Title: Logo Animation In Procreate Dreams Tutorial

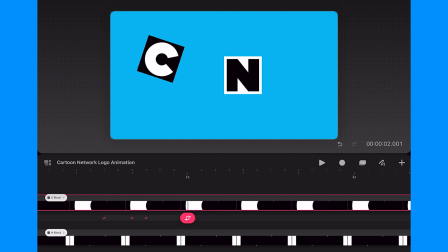[4:03]
This will create a hold in the animation as the last two keyframes have the same value. Now I want to bring the C block back to its original position, so I'm going to add a new keyframe before the first keyframe and drag it to the 2 second and frame 4 mark.
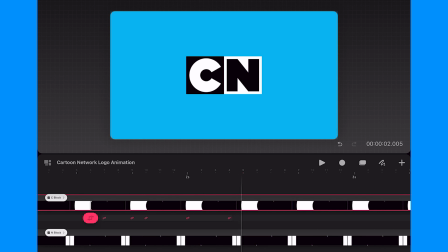[4:23]
And to add more interest to this movement, I will have the block overshoot a little before it settles into the final position.
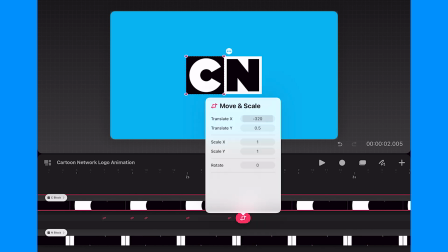[4:31]
So I'm going to add a keyframe after the last keyframe, and I will adjust it so the X value is
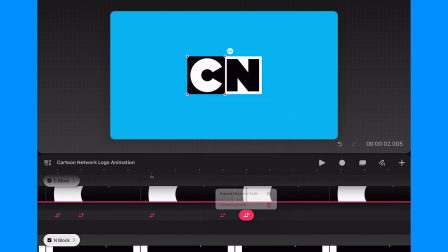[4:39]
-302, and then I'm going to drag that to frame 2.
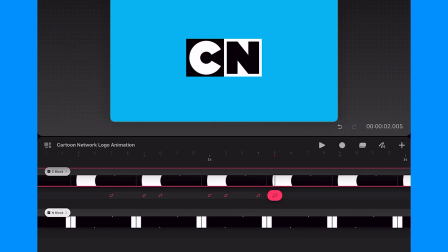[4:44]
And now I'm going to repeat those same steps with the N block.
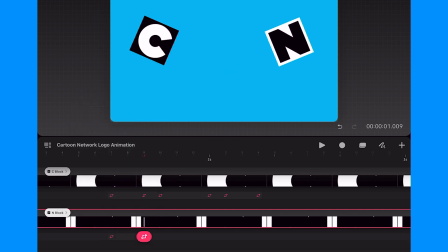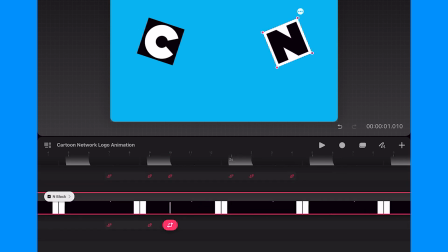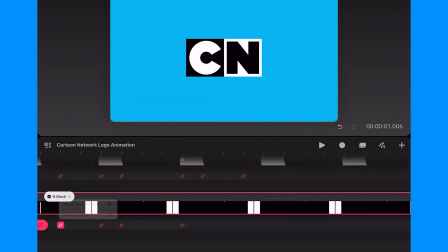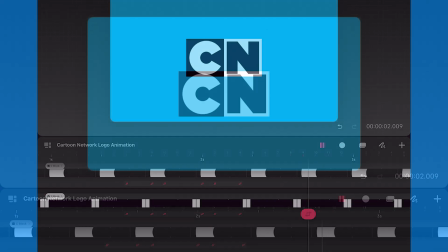[5:14]
And once done, I'll play back to review how the animation looks.
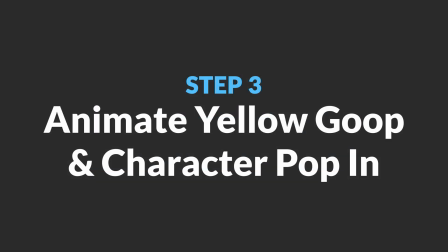[5:23]
In the next step, I will draw out the yellow goop animation and add in the character pop-in.
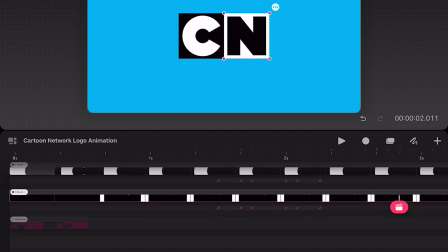[5:30]
So the first thing I will do is drag over the character and position
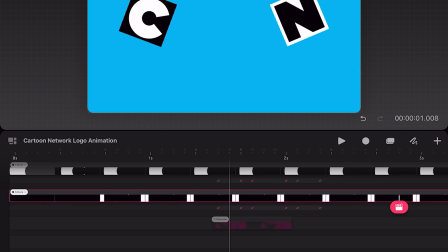[5:34]
it so the image will be visible during the time the blocks are split apart.
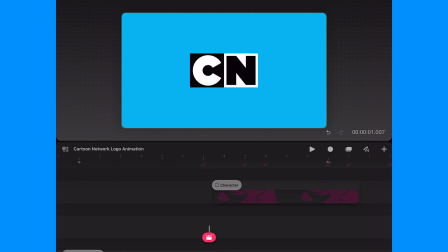[5:39]
And I'm going to keep that layer hidden for now so I can focus on drawing the yellow goop.
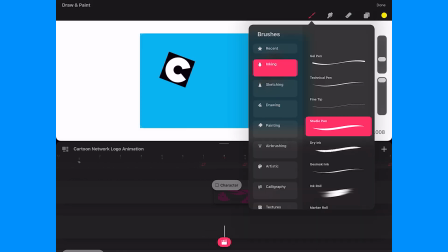[5:44]
I'm going to use the Studio Pen brush and make sure my color is set to yellow.
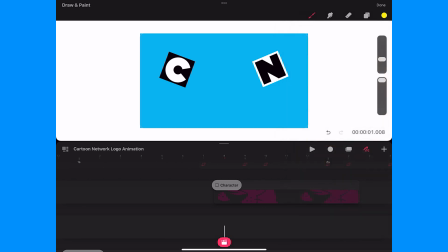[5:50]
To start out, I will make sure that I'm on the blank track below the blocks and enter flipbook mode.
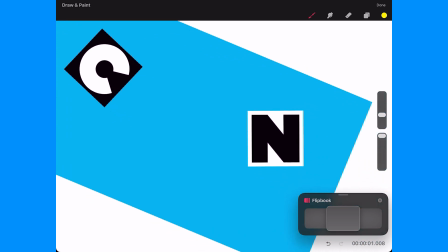[5:57]
Next, I'm going to make sure I'm on the first frame that shows the blocks are split apart, and I will draw the first frame of the group.
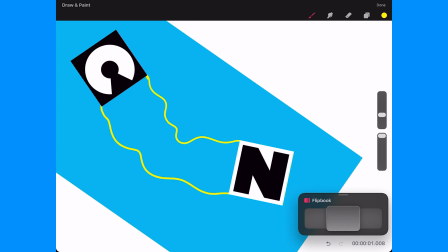[6:06]
Starting out, I want to make it more goopy, but as I go to the second frame, I'll start smoothing it out a little. And in the third frame, I will adjust my drawing as the blocks are shifting in position.
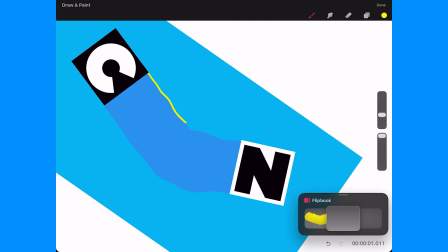[6:24]
Next, I will go to the next frame and redraw the goop.
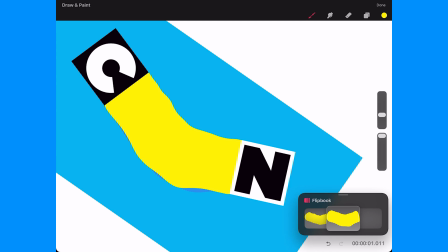[6:28]
Since I want the goop to become taut so it looks like it pulls the blocks back together,
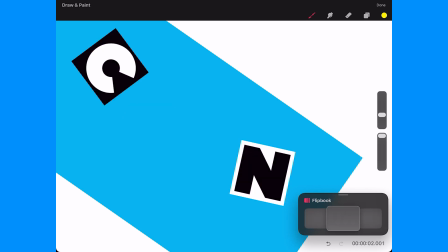[6:34]
I'm going to flip through to find that last frame before the blocks snap together. And on this frame, I will draw the goop, but I'll have it be very taut. Now I'm going to go back to the blank frame and using the onion skins as a guide,
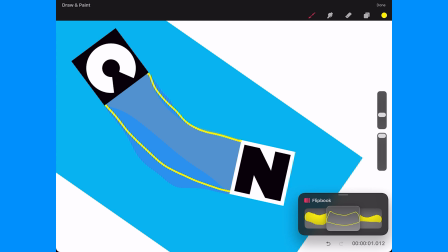[6:51]
I will draw the goop in between the previous frame and the final frame.
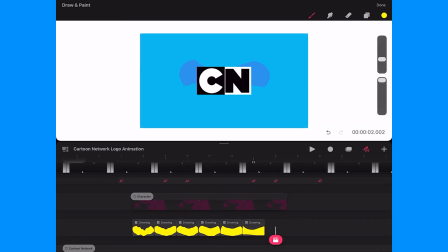[6:56]
Next, I'll take a moment to review the animation and make any adjustments as needed.
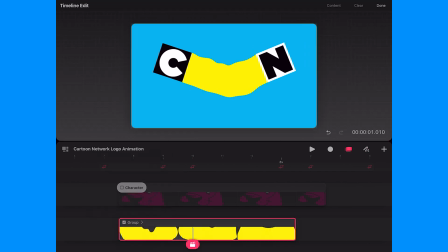[7:05]
Once satisfied, I will group all the frames and turn on the character layer.
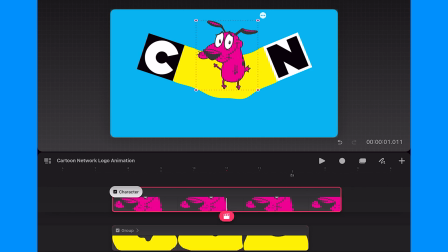[7:10]
Next, I'm going to skim through the timeline to review how the character fits over the goop, which shows me that I will need to adjust the size and position as the goop changes.
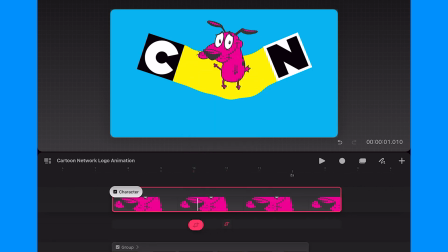[7:22]
So I'll add a keyframe in the middle of the layer, and then I'm going to go to the start of the layer and add a new keyframe. And I will scale down and reposition the character. This will also help create the illusion that courage is popping in.
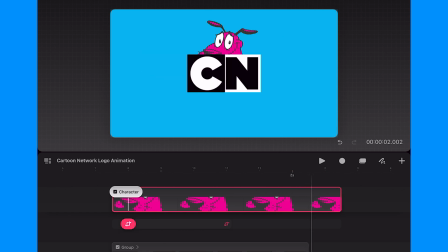[7:38]
Last, I'm going to hover over the last part of the layer, and I notice that I don't need the duration to be this long,
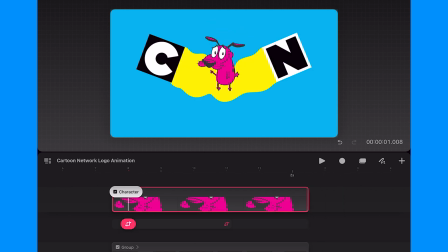[7:47]
so I will shorten it by one frame, and I will add a new keyframe at the 2 seconds mark.
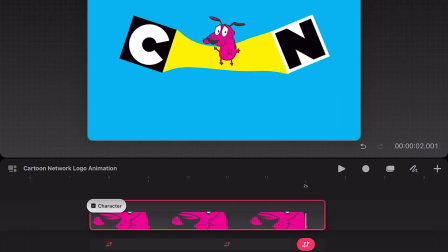[7:54]
Now I can scale down the character and move him around until I get him in that right spot.
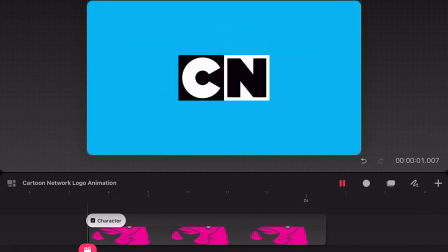[8:03]
Once satisfied, I will play back the animation to see how it's all looking.
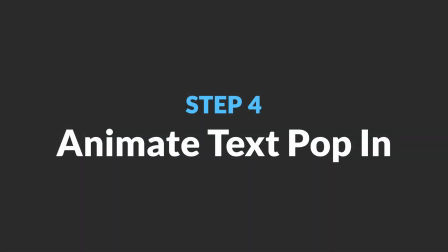[8:07]
The last step will be to animate the text below the CN blocks.
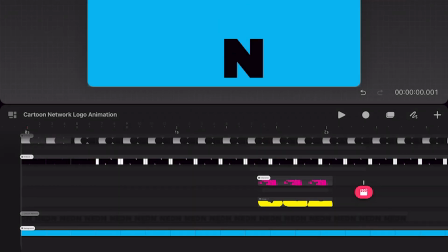[8:12]
I'll start by turning on the visibility of the Cartoon Network layer,
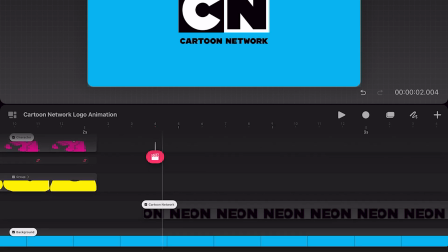[8:16]
and then I'll move it back to the 2 seconds and frame 5 spot in the timeline.
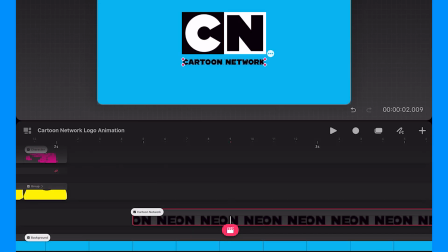[8:23]
Next, I'm going to go to frame 9 and add a keyframe to mark its final positioning.
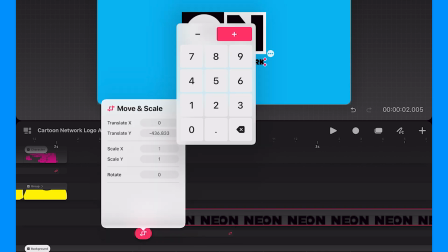[8:30]
Next, I'll go to the start of the layer and I'm going to add a new keyframe and set the scale to
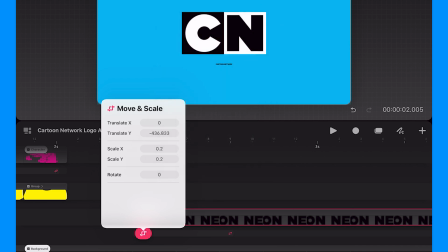[8:38]
0.2, so it's going to be 20% of its original size.
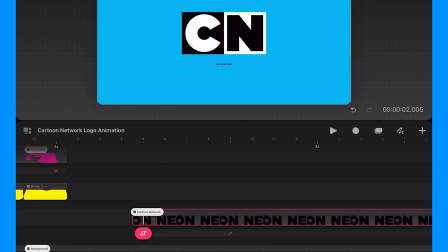[8:42]
Now, I'll add some overshoot to the scale by adding a
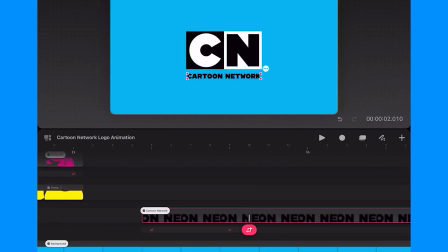[8:47]
keyframe behind the final keyframe and scaling up the text.
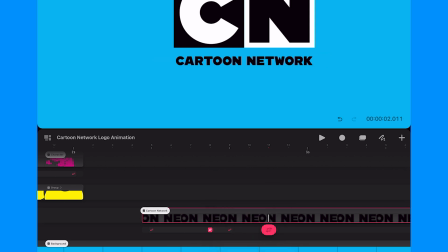[8:55]
Next, I'll drag that new keyframe to the middle of those previous 2 keyframes.
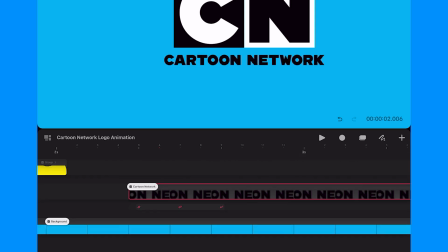[9:01]
To make the animation a little more seamless, I will have the text fade in as it scales up,
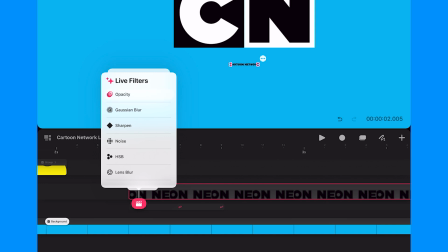[9:08]
so I'll go to the start of the layer and add an opacity keyframe and set the opacity to 0.
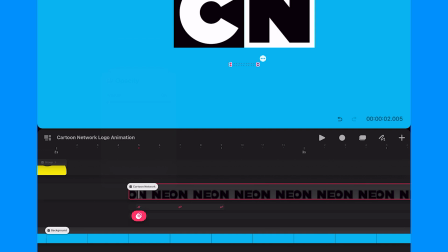[9:16]
Next, I will go to the same frame as the second scale keyframe,
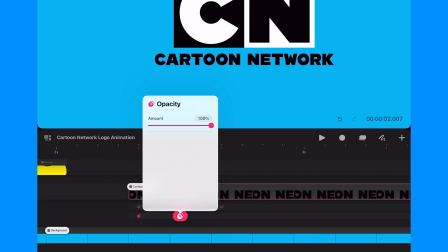[9:21]
and I'll add a new opacity keyframe and keep the opacity at 100%.
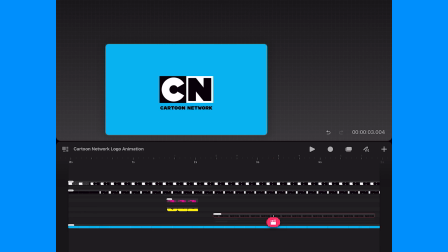[9:28]
This way, it'll have kind of a nice fade in as it pops in. And that's it.
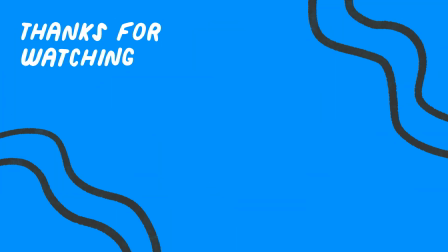[9:34]
Thanks for watching my tutorial. I hope you found it useful. And if you enjoyed this, feel free to check out some of my other Procreate Dreams tutorials. Bye for now.